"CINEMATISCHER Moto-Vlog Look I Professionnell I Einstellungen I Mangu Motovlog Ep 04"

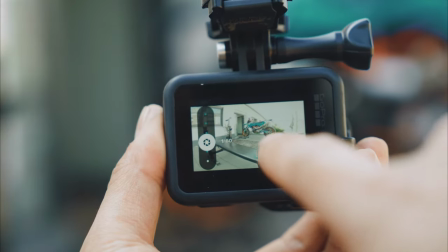[11:49]
da ein 60 warum ich habe 30 fps und ich muss immer den doppelten an shutter speed nehmen das ist einfach eine goldene regel für filmmaking und so kriegt ihr auch diesen look ok
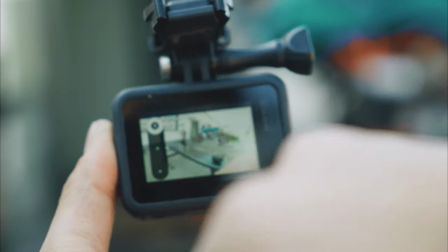[11:58]
ein 60 dann habe ich den super wie halt an das sind 16 mm brennweite da 16 mm brennweite auf superview
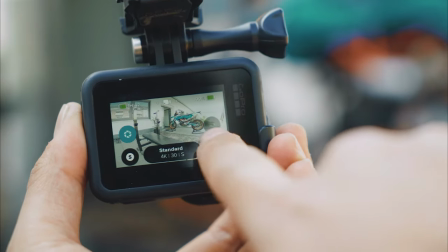[12:07]
und iso habe ich auf 100
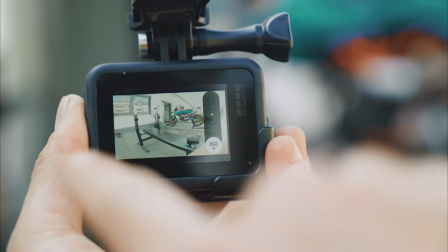[12:12]
und diese einstellungen sind fest die verändern sich nicht nie und
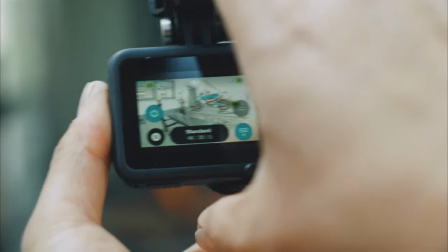[12:17]
ihr seht auch schon das bild ist ein bisschen überbelichtet ich kann euch das mal zeigen ich nehme jetzt einfach mal auf
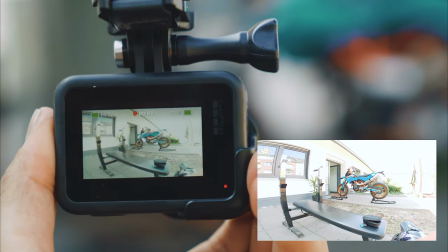[12:22]
mit der gopro hier sieht überbelichtet aus jetzt ruhig mal eben den nd filter und dann
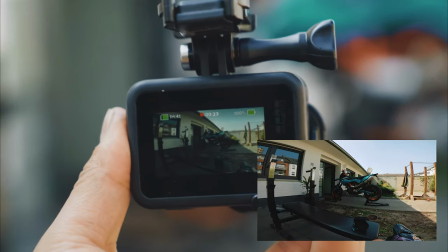[12:27]
tue ich immer drauf jetzt ruhig den nd filter packt den einmal drauf und schon seht ihr dass hier rechts im
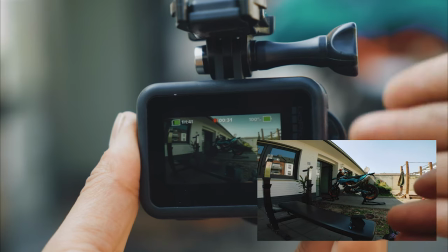[12:35]
bild alles korrekt belichtet ist hier ist es ein bisschen dunkel aber das ist ja realistisch weil hier ist ja schatten ich will ja dass das bild realistisch ist ich will dass ihr fühlt
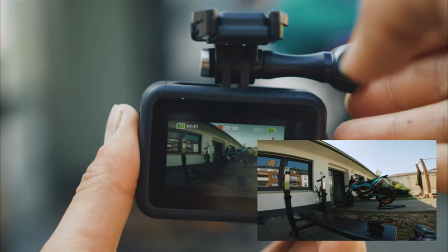[12:42]
was ich sehe also ich will dass ihr seht was ich sehe und deswegen ist es so perfekt so wie es ist und wenn jetzt nur im schatten
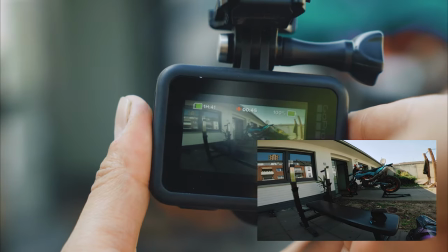[12:49]
fahrt empfehle ich euch tut einfach den nd 8 drauf und so habt ihr dann auch gut ausgeleuchtet das bild was sie übergraden könnt aber wenn jetzt
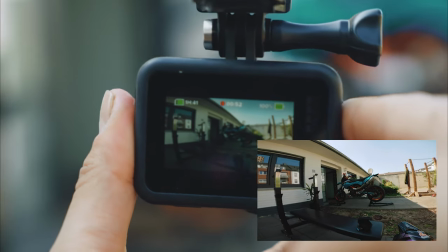[12:56]
so ein bisschen mischlicht habe das heißt ihr fahrt durch schatten und licht würde ich immer den nd 16 nehmen und wenn es extrem hell ist also wirklich extrem extrem hell dann würde
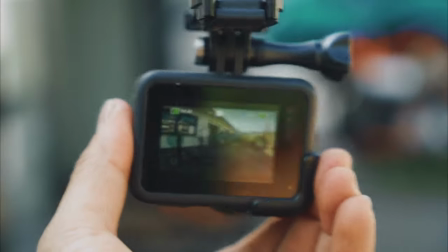[13:04]
ich den nd 32 nehmen ja das sind die settings für die 4k einstellungen und wenn jetzt slow motion aufnehmen wollte also
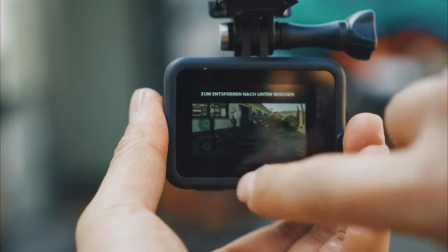[13:11]
quasi mit 16 wenn mit 60 frames dann würde ich das ganze so einstellen hier
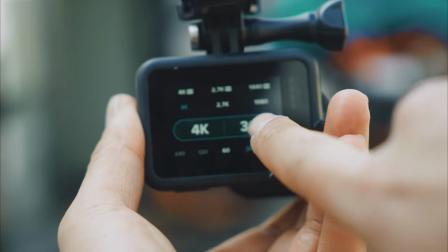[13:19]
einmal auf die einstellung gehen dann habt ihr hier 4k 60 aber ihr wollt jetzt 4k 30 fps aber ihr
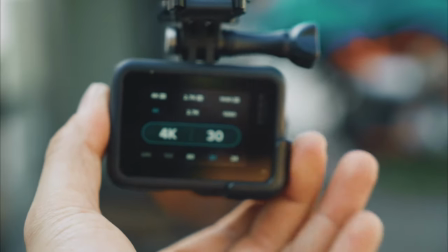[13:26]
wollt jetzt ja 60 frames damit den slo machen könnt das geht auch ist kein problem ihr müsst dann einfach
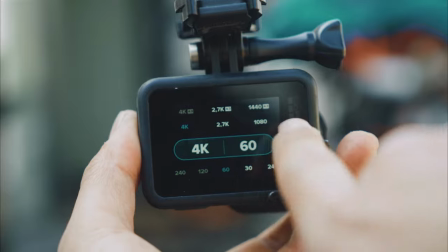[13:33]
nur hier auf natürlich 60 fans drücken ok jetzt habt ihr 60 frames und müsst den shutters
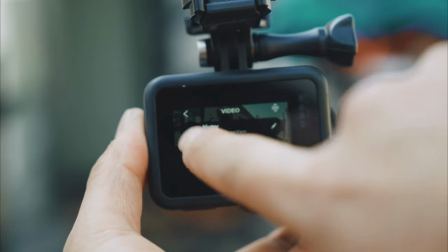[13:39]
wieder anpassen sprich das hier muss
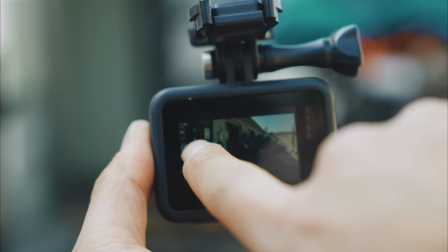[13:45]
jetzt nicht 16 16 sein sondern das muss jetzt 1 zu 120 sein und da seht ihr schon jetzt
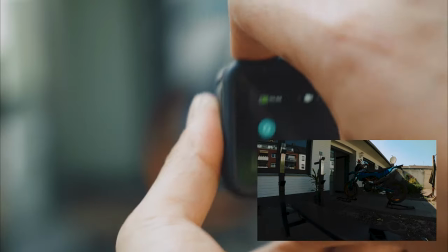[13:51]
ist das bild schon sehr dunkel ich nehme eben auf und dafür ist
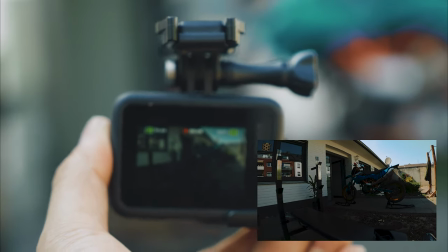[13:57]
jetzt alles in slow motion im prinzip bzw ich habe die auswahl ob ich das inslo machen will oder nicht und was wir jetzt machen ist wir tun jetzt einfach den nd 8 drauf und dann müsste das auch passen.
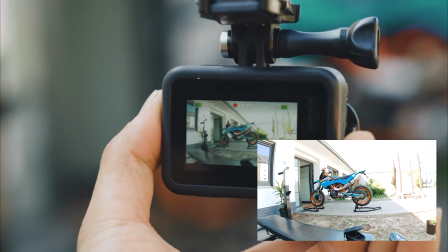[14:06]
Also ihr seht hier jetzt rechts zum Beispiel, das Bild ist total überbelichtet. Und das ändern wir jetzt mit dem ND8.
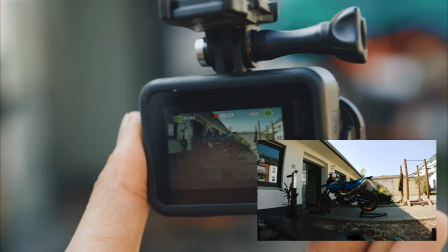[14:12]
Zack, jetzt habt ihr Slowmotion und genau dasselbe Bild.
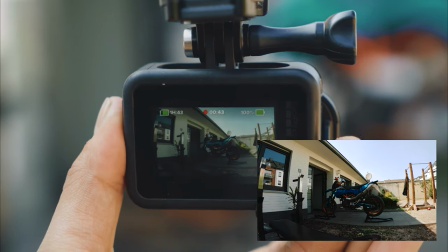[14:16]
Natürlich wird jetzt das Verschwommene nicht mehr so geil sein wie bei 30 FPS, weil ihr habt halt 60 FPS und ein Shutter von 120.
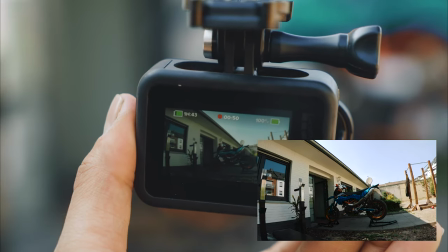[14:23]
Also der Shutter macht quasi dieses Verschwommene in der Bewegung aus. Nichtsdestotrotz habt ihr natürlich trotzdem immer noch diesen Effekt, auch bei Slowmotion,
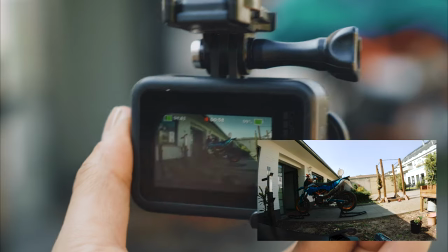[14:32]
weil ihr keinen shutter von 480 oder sowas habt sondern nur von 120 so leute ich hoffe ich habe euch alles möglichst ausführlich erklärt wie ich das mache mit der gopro und meinem footage und ich hoffe ihr habt damit viel spaß mit dem knowledge mit dem wissen und wie gesagt wenn ihr mich supporten wollt und die produkte ohnehin kauft ihr könnt mich kostenfrei supporten indem ihr einfach über den affiliate link unten in meiner beschreibung die produkte kauft dann kriege ich nehme ich eine kleine provision oder sowas und hab ein bisschen support von euch was mich natürlich mega freuen würde und ich werde euch auch alle links natürlich dazu packen zu dem zubehör was ich noch habe also sd karte etc und da ist auch noch viel mehr links von meinem allgemeinen videografie equipment von daher viel spaß euch mit dem neuen setter und ich freue mich auf euer footage leute ansonsten wie auch im blog schon gesagt wenn ihr sehen wollt wie ich das ganze grade schreibt unten in die kommentare macht macht irgendwie kenntlich dass ihr wissen wollt weil ich habe jetzt keinen bock quasi ein video vom pc zu machen ohne dass ich das jemand anschauen möchte von daher sagt bescheid leute wenn sich da irgendwie genug leute dafür melden und interesse haben würde ich das auf jeden fall angriff nehmen